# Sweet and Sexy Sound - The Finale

You just grab, I mean, if you feel kind of silly when you're doing it, you're out in the field and you're just running around and screaming and whatever, but it really works, and it starts to really add in your moments when you're creating these videos. So here we are back at the beginning.
Gavin!
Now the lightning strike happens. Now here's, if we really want to make a nice punchy lightning strike, what we want to do is build to it. We want to start to drop out our sound on some of these other channels. We've already got our rain kind of backing off a bit. We might even be able to do that a little bit more. And then a really great way to do that is possibly a reverse whoosh.
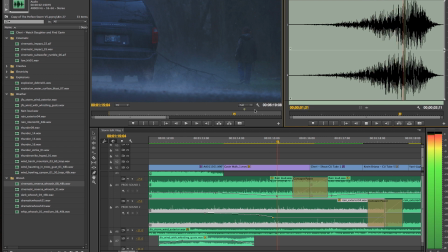Let me see what I've got here. That's a pretty good one.
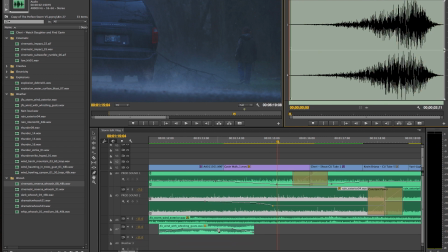Let me drop that in down here.
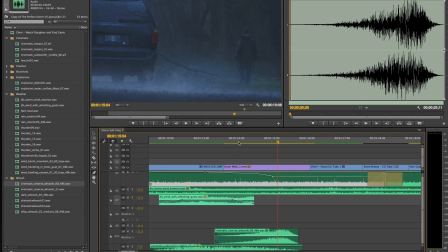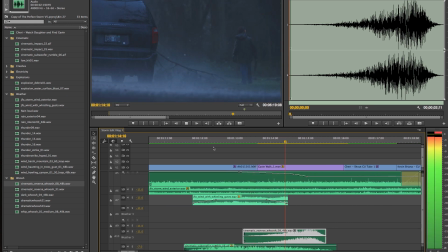Early, probably. Let's see.
Gavin!
You want a beat.
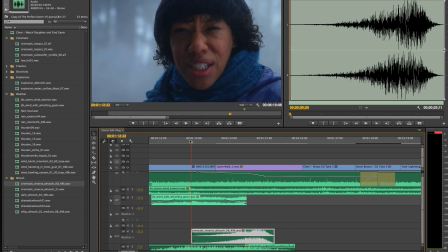You want to build up, give it a breath. You want to build up to a loud point, drop all the sound out, and then boom, hit him in the gut.
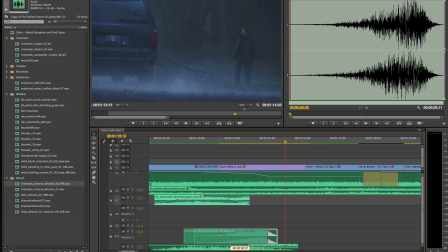Gavin!
It's a little bit late.
Gavin!
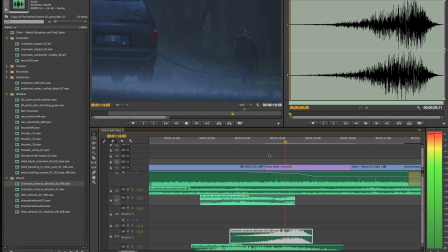Boom. See that?
Gavin!
Right there is our lightning strikes.
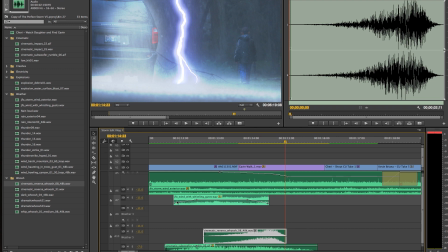So let me go in and drop our wind down.
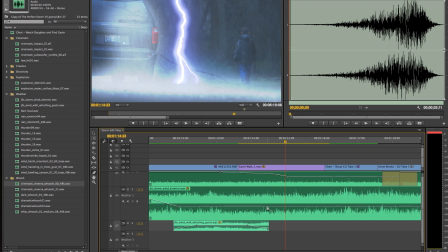And then let's try
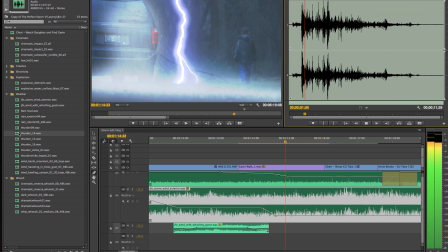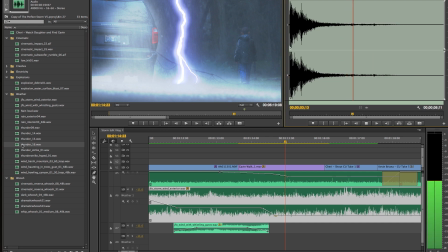well, what is this one? Nah, let's try number 14.
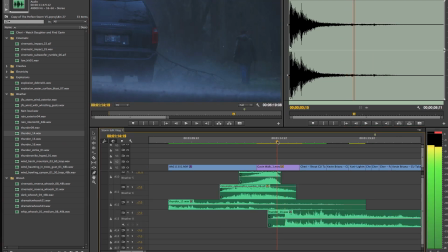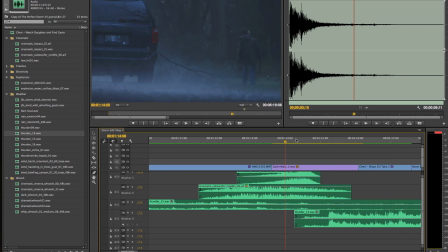Line it up with our strike.
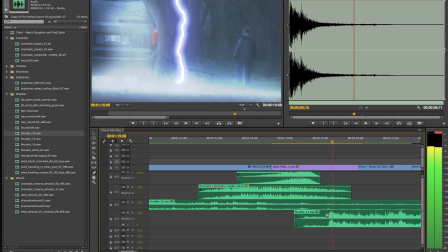Boom, there it is.
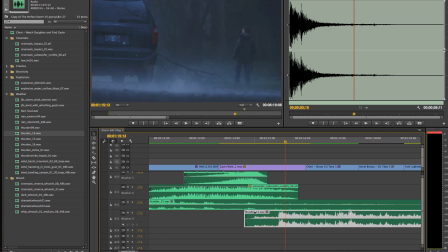Gavin!
A little late.
Gavin!
I'm not sure that, I think we can go bigger on that one. Thunderstrike. Let's try our hyped. The one that we love.
Gavin!
Ooh, yeah, that's a good one.
Gavin!
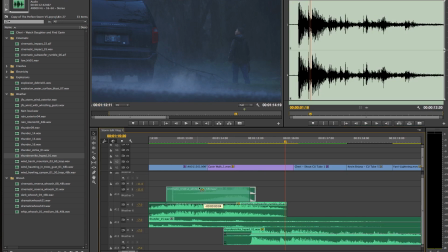I think I could probably even back this off a little bit more.
Gavin!
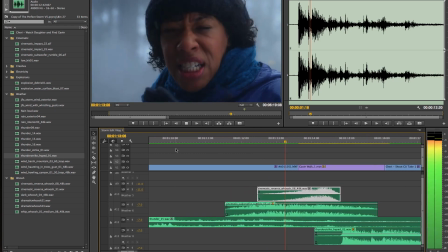And I think my rain is actually taking away from my Gavin!
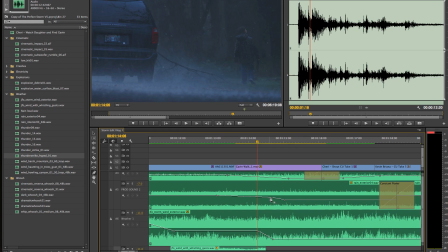thunder strike. So we can go back here, drop the rain down a little bit more. Especially this loud rain. I think we can come way down with it.
Gavin! Gavin!
So you can already feel that that's starting to make that thunder strike really punch. But we can also add to it. Remember, if you're working with these sound effects, try not to just let one sound effect be enough. Use a couple of different things. So what I've also grabbed were some different pieces of electricity.
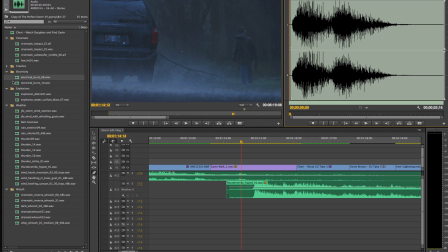That's a pretty good one. So if we add that on,
Gavin!
it's a little bit early, but you see the effect. It feels a little bit more dangerous when you actually hear electricity arcing.
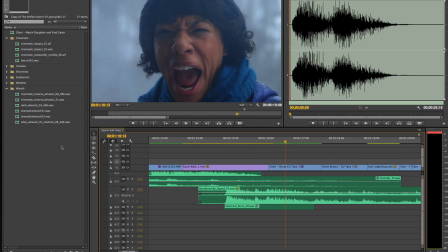Gavin!
Now, I think what we really want to do to accent this moment is some other kind of dramatic whoosh.
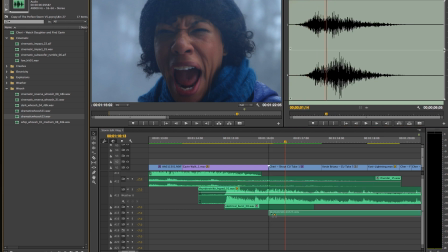I think maybe something along these lines, especially when the dad hears it.
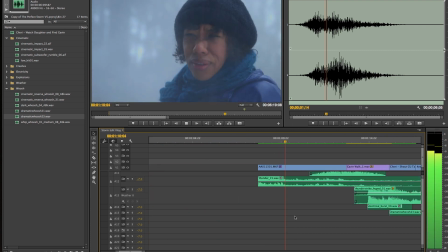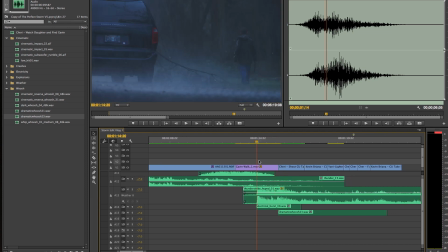Gavin!
And then, of course, once your thunder strike hits, you want to bring all your sounds back in.